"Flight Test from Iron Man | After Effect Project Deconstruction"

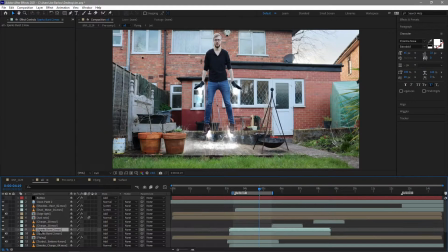(7:43)
So I did drop in a few different charge effects and some spark bursts in there and they were also tracked on to similar or the same data that I got from marker and and then
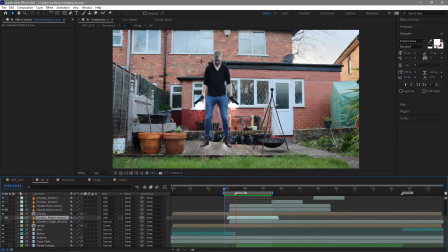(7:58)
just dropped in here so so what that ends up looking like is this now you know sparks come on before the flames and I wanted to do a sort of similar thing to like NASA rockets do you notice those sparks flying out before
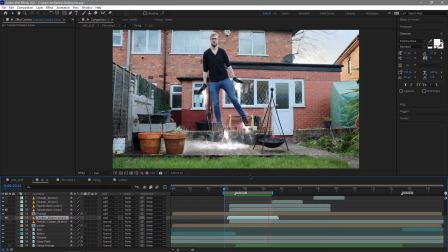(8:12)
I think that's for ignition I'm not a rocket scientist but But I think that's to sort of help the ignition start and that's why I wanted to sort of get going on here. Now, it does look kind of clunky at this point, but we are going to add some flares a little later on and that will obviously hind quite a lot of this.
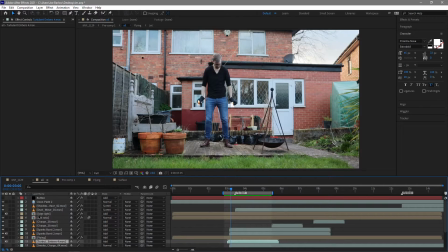(8:31)
One of the final things I did to this was add some edge lighting. Obviously, I have myself rotoscoped, so it was quite easy to add some sort of edge lighting around me and I wanted to sort
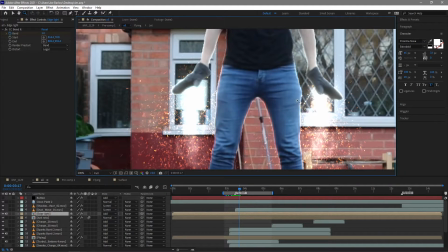(8:42)
of show that these were really sort of hot and really bright so I've got these edge lighting around the sort of areas they would be.
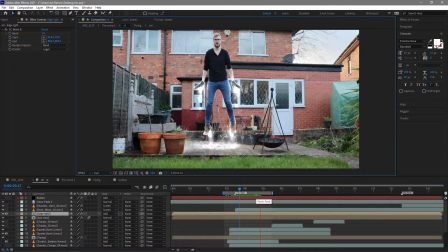(8:51)
Again I am going to add some lens flares in a different comp so they would also help build that light up but there we go that's that. Now I will say this little halo around me here I have no idea where that's coming from it wasn't in the final shot it's something I've turned on during this breakdown
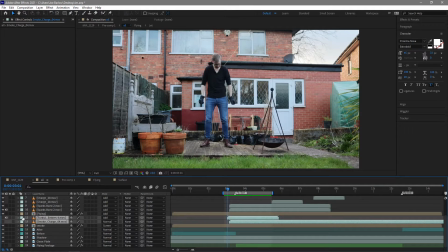(9:08)
so ignore that um but the only other layers here to turn on are these two here now this is some sparks in the background here and a little bit more smoke layered behind and that's to help sell that effect of that takeoff
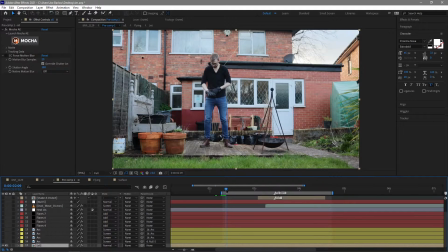(9:23)
with the sparks and the smoke there right okay I did manage to find what the halo was and I've turn that off. I did also miss this which is just a little button I added in. Again this is just a little optical flare and it's just some interaction to sort of set up the scene.
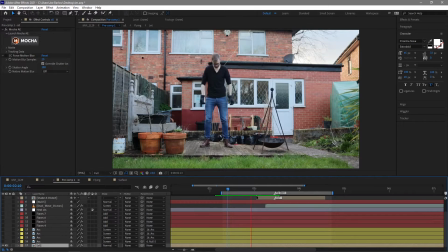(9:40)
It's nothing really important to the effect but that was also in the previous composition.
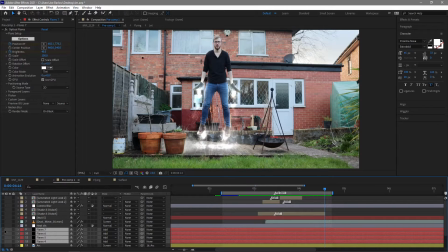(9:44)
So when I was in the previous composition I mentioned the flares a few times so the first thing I'm going to turn on there is that.
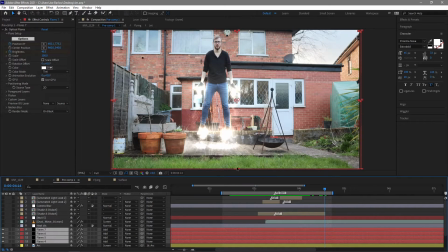(9:52)
Just four flares tracked in the same tracking data as before. Just quickly show you that.
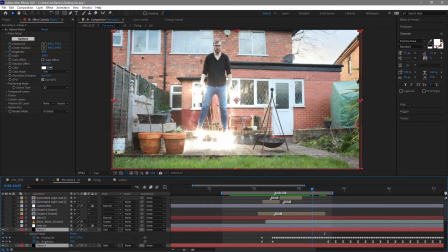(9:57)
These are tracked in my hands and my feet and you know start off really bright when I take off and sort of dim and flicker throughout the scene so
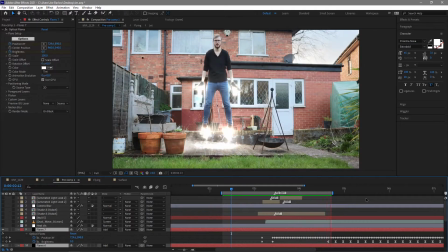(10:05)
that's what that looks like and this helps hide the sort of connection between my feet and my hands so it looks like they're coming out of something rather than just my gloves and my shoes. Obviously I've not got any sort of props on here.
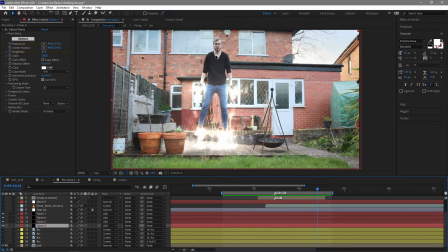(10:19)
Along with no props you'll also notice I'm not actually wearing any form of arc reactor that was sort of just tracked on.
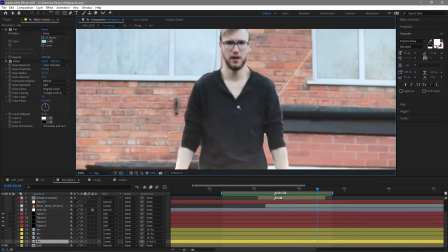(10:25)
I was wearing a sort of v-neck top So this created a nice sort of tracking area that I could grab as a nice bit of contrast there.
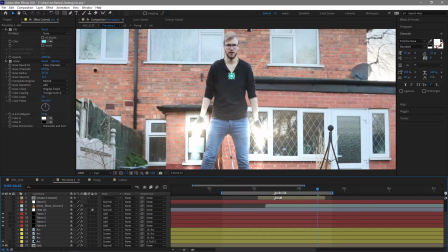(10:32)
So I popped in an arc reactor, there we go, and a few different layers of blur on top of it, which sort of gave it this sort of glow and obviously that was all tracked on the same and
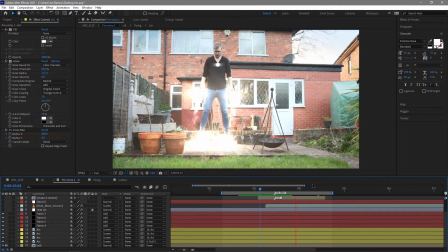(10:45)
it did give me this nice arc reactor on my chest, which makes me look just a little bit more like Iron Man.
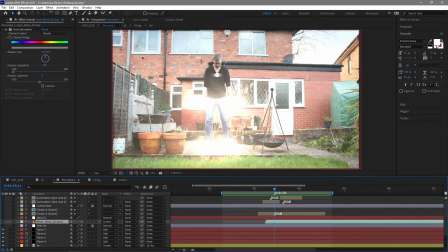(10:50)
Another thing I mentioned when I was in the previous composition was this sort of foreground animation on smoke. This is just another dust wave from Action Essentials and that sort of comes out all the way to the camera.
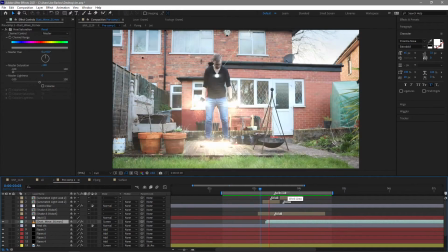(11:03)
Like the sort of an explosion of energy coming out of my feet and this this definitely is one of the things that helps sell the effect.
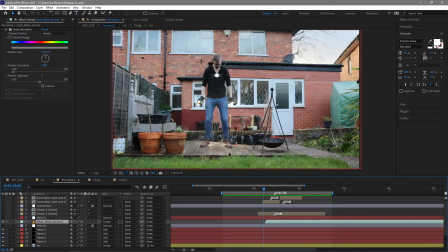(11:10)
It also distracts you from the background cutting from this footage to the clean play.